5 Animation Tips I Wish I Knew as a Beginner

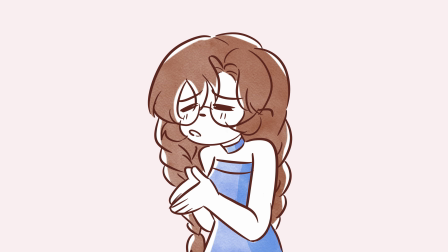4:07 I know, for you artists, it can be a bit hard, because we all try to achieve perfection.
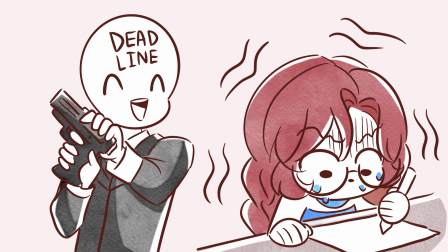4:12 I face just the same problem myself. But again, strict deadlines make me not only work faster, but also smarter.
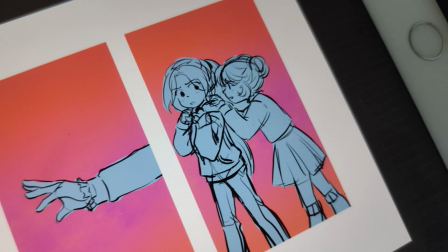4:19 For instance, reading off unnecessary scenes, which can look nice, but nobody will notice them in the final result.
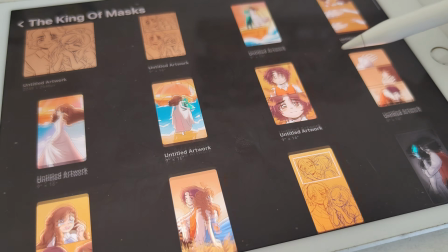4:27 Quite often, I have much more in my animatic, but in the final animation,
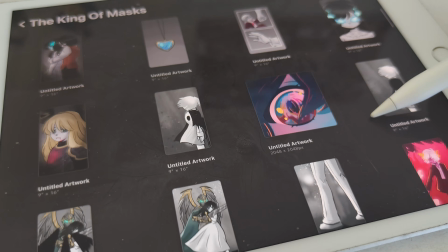4:31 I can skip a few scenes if they don't really add anything to the storyline and the atmosphere.
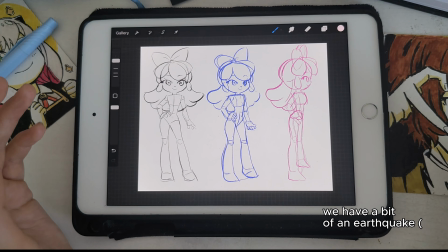4:37 The same goes to the character design.
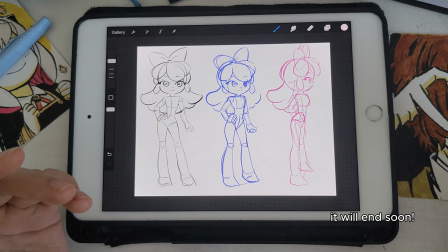4:39 Try to make it as simple as possible using some basic shapes, and also do not add too many accessories.
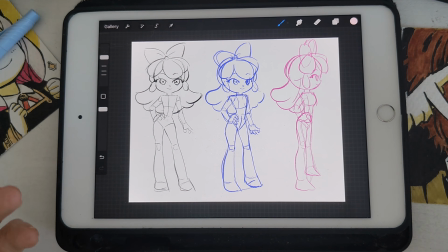4:46 I know that we all love dressing up our OCs, but
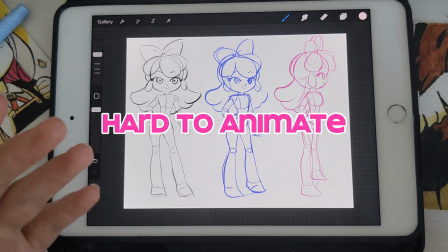4:51 it will be really hard to animate because it's hard to remember all the details.
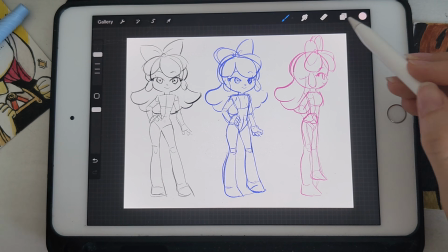4:55 And what I recommend is
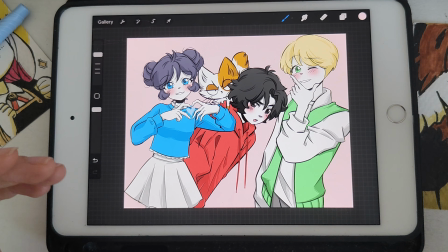4:58 using the limited color palette, because then your characters can be really recognizable and easy to draw and to animate for sure. But still, people can attach to these characters because colors, they have some symbolism, blah, blah, blah.
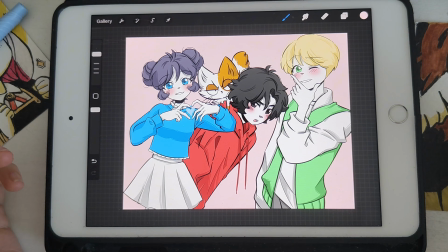5:15 Well, they're just easy to remember. I mean, when I started my web series, these are my OCs by the way,
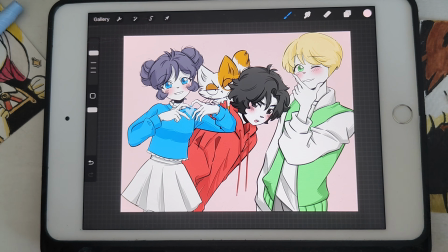5:23 people didn't know their names, so they were just using blue, red and green, and that's it.
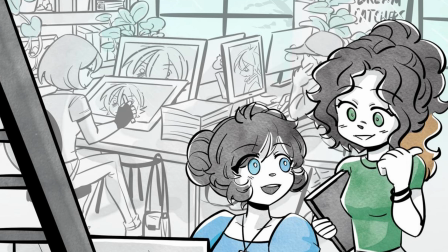5:28 Still, they got attached. The same goes to the backgrounds. They can add much more to the setting and the atmosphere, but if the focus is on the character,
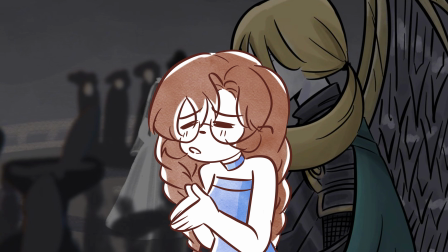5:37 you don't need to draw each flower separately and in detail.
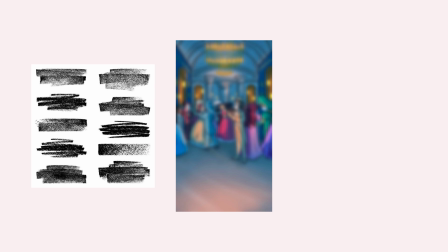5:41 Instead, you can use texture brushes, blur the background a bit, or make it pretty sketchy.
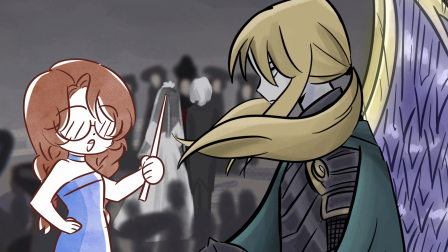5:46 This way it's even more natural because human eye doesn't capture details on the background as good as on the foreground.
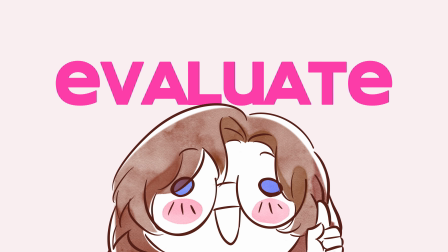5:53 The last but not the least, evaluate your current level properly.
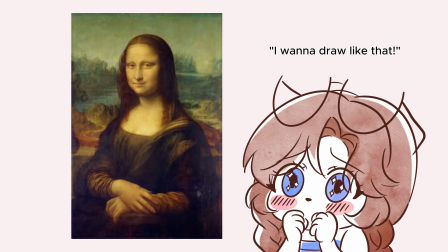5:57 Really often we see someone's art and we want to do the same, but we lack skills or knowledge.
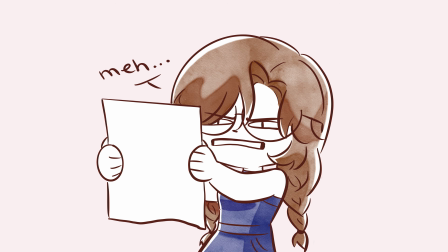6:03 So we will draw one scene over and over because we don't like the result as it's not even nearly what we imagined in our heads.
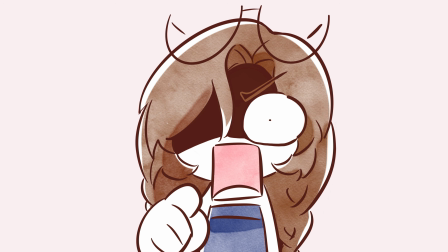6:10 Don't do that.
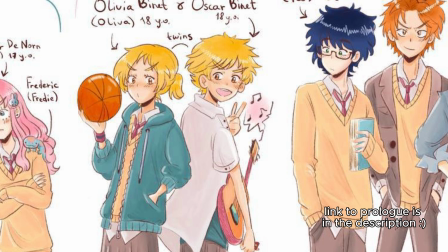6:11 I used to have the same problem, though I was drawing my very first webtoon, The Witch of Hearts, and ended up with having only the prologue done.
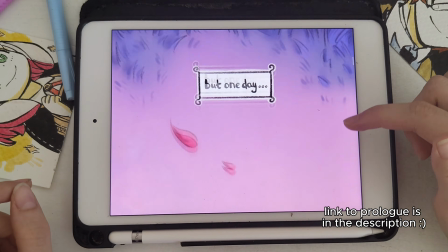6:20 And I still don't know if I'll finish this story or not, though I would love to. The same goes to animation. You won't get the perfect result yet by redrawing one scene many times.
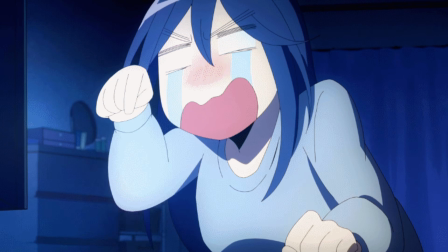6:31 You'll find yourself frustrated, tired, and disappointed instead. Better finish your piece and move on to the next one.
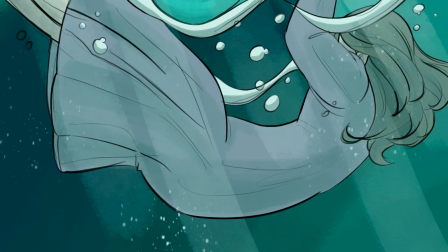6:39 If you keep animating, experimenting, and working hard, you'll progress much faster.
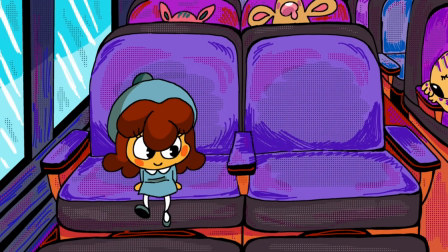6:45 Then you'll be able to look back at your old animations, compare them to the current ones, and see how much you've done.
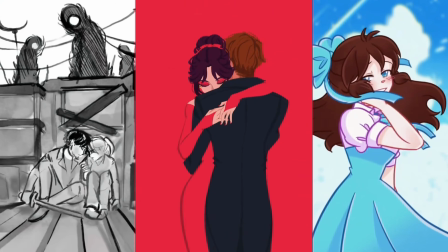6:52 Doesn't it sound much better than having one unfinished piece which you can't make perfect by any means?
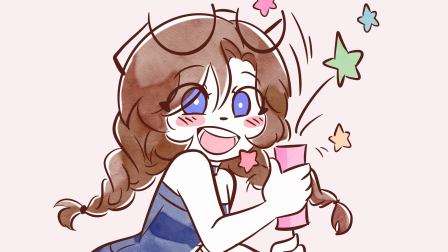6:58 Well, this is the end of the video already. Hope it was helpful and fun.
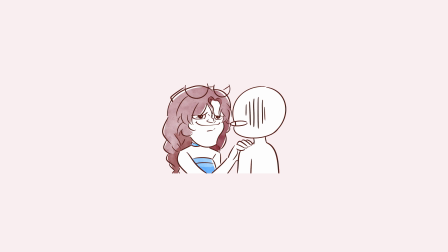7:02 Surely these were just 5 tips that I would give beginner animators and my younger self when I only started to animate.
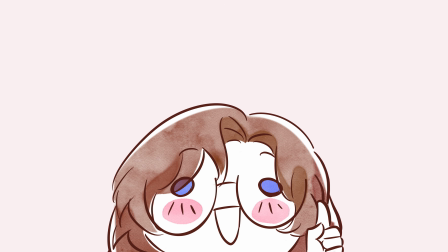7:09 And if you are interested, leave a like and a comment and I'll make a part 2. Thanks for watching and bye!